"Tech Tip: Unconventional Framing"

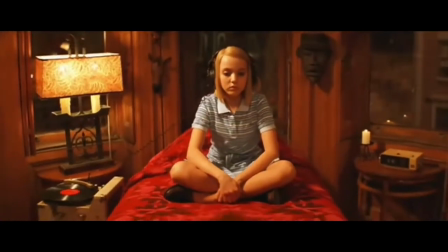For those of you who already know basic camera and shooting film, it's time to think about the bigger picture. By this, I mean framing and mise-en-scene. Now, what is mise-en-scene? It's a French term that means everything in the scene.
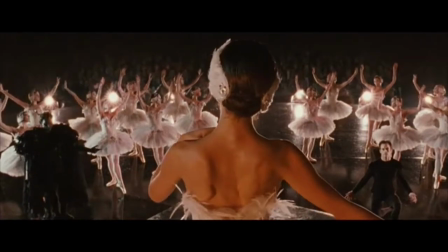This refers to everything that you see in the shot, costumes, lighting, props, location, etc. It's a term that describes everything that's important to the scene.
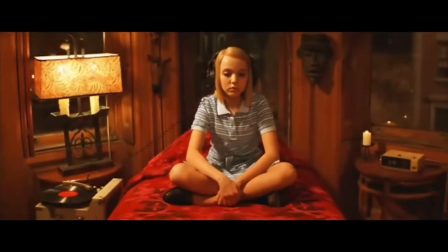A perfect example of great mise-en-scene is from the Royal Tenenbaums by Wes Anderson. Each of the children's rooms tell a story about the children's personalities and lifestyles,
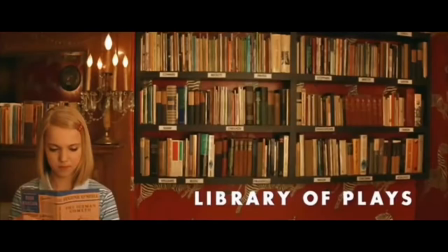from how well they are organized to how they store their clothes and books to what their rooms are decorated with.
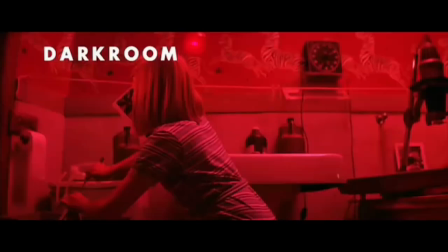Every item in their room is precisely placed to show an aspect of their personalities.
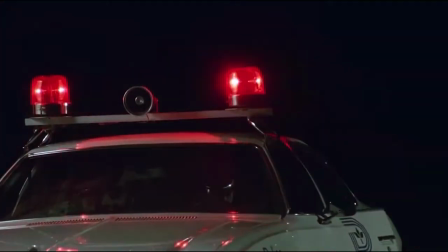Another example would be in The Thin Blue Line, where Errol Morris shows us a reenactment for what happened on the night a police officer was shot and killed.
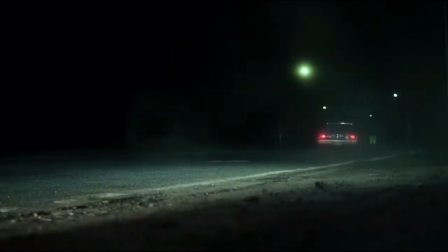As the film progresses, he changes what we see. It goes from one car to another, one set of events to a separate set of events, and he changes up the scene to demonstrate how events unfolded differently for every person's perspective. When it comes to framing, you want your frame choice to reflect what you're trying to tell. Take the king's speech.
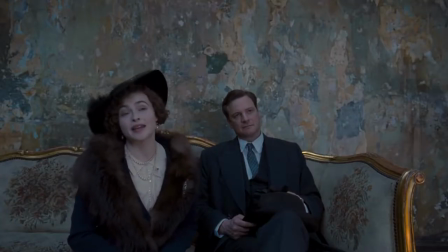There's a ton of headroom above Colin Firth's character in the scene. Now, normally this would be a mistake, but the headroom is supposed to reflect the weight this character feels.
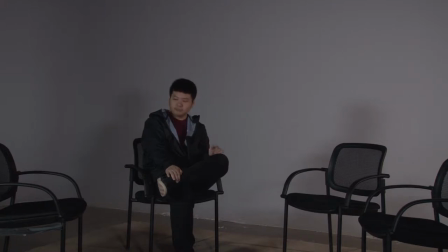You can use the same concept for other types of shots, too. Setting a character alone in a large frame emphasizes them feeling solitary and alone.
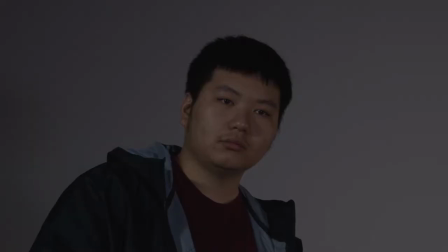Or, if you set up a Dutch angle or canted shot, that emphasizes that something is off within the scene or within the character themselves.
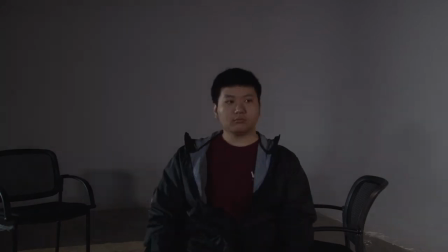You can do really crazy framing as long as it means something. Lighting can be used to say something as well.
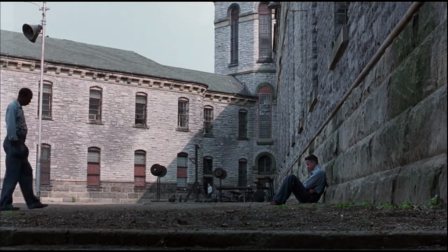In The Shawshank Redemption, when Andy and Red are sitting together by the wall, they are bathed in shadow.
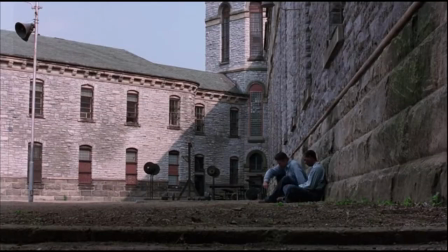When Andy realizes what he has to do and stands up, he steps out of the darkness and into the light.
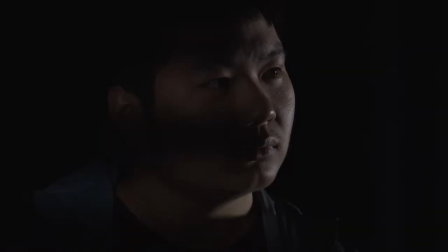This is no accident. It was intentional to tell the story. You can use shadows and lighting to emphasize all kinds of emotions. Dread, hope, despair, evil intent, all are possible with the right lighting style. Color is the last thing I'd like to touch upon, using Sin City as an example.
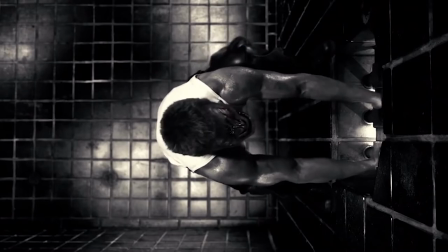The film is mostly in black and white, but the filmmakers draw our attention to things using sharp colors.
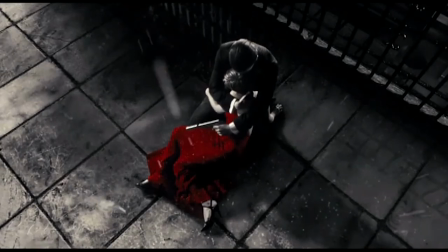They use red to show certain elements, like a dress, lipstick, blood, or police sirens.
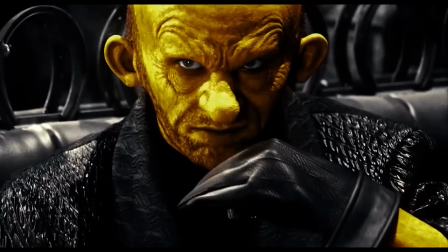Another example from the film would be That Yellow Bastard. Seeing him grotesque and yellow in color intentionally makes him look repulsive. I hope this gives you a better understanding of intentions when setting up your camera, as well as everything you set in front of it.
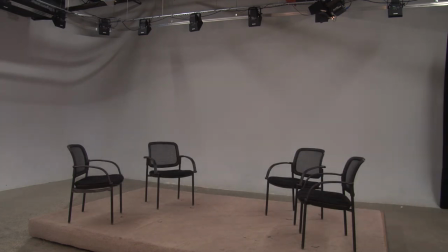You can apply all of these techniques to narrative film, commercials, and even documentaries. Now go set up your scene.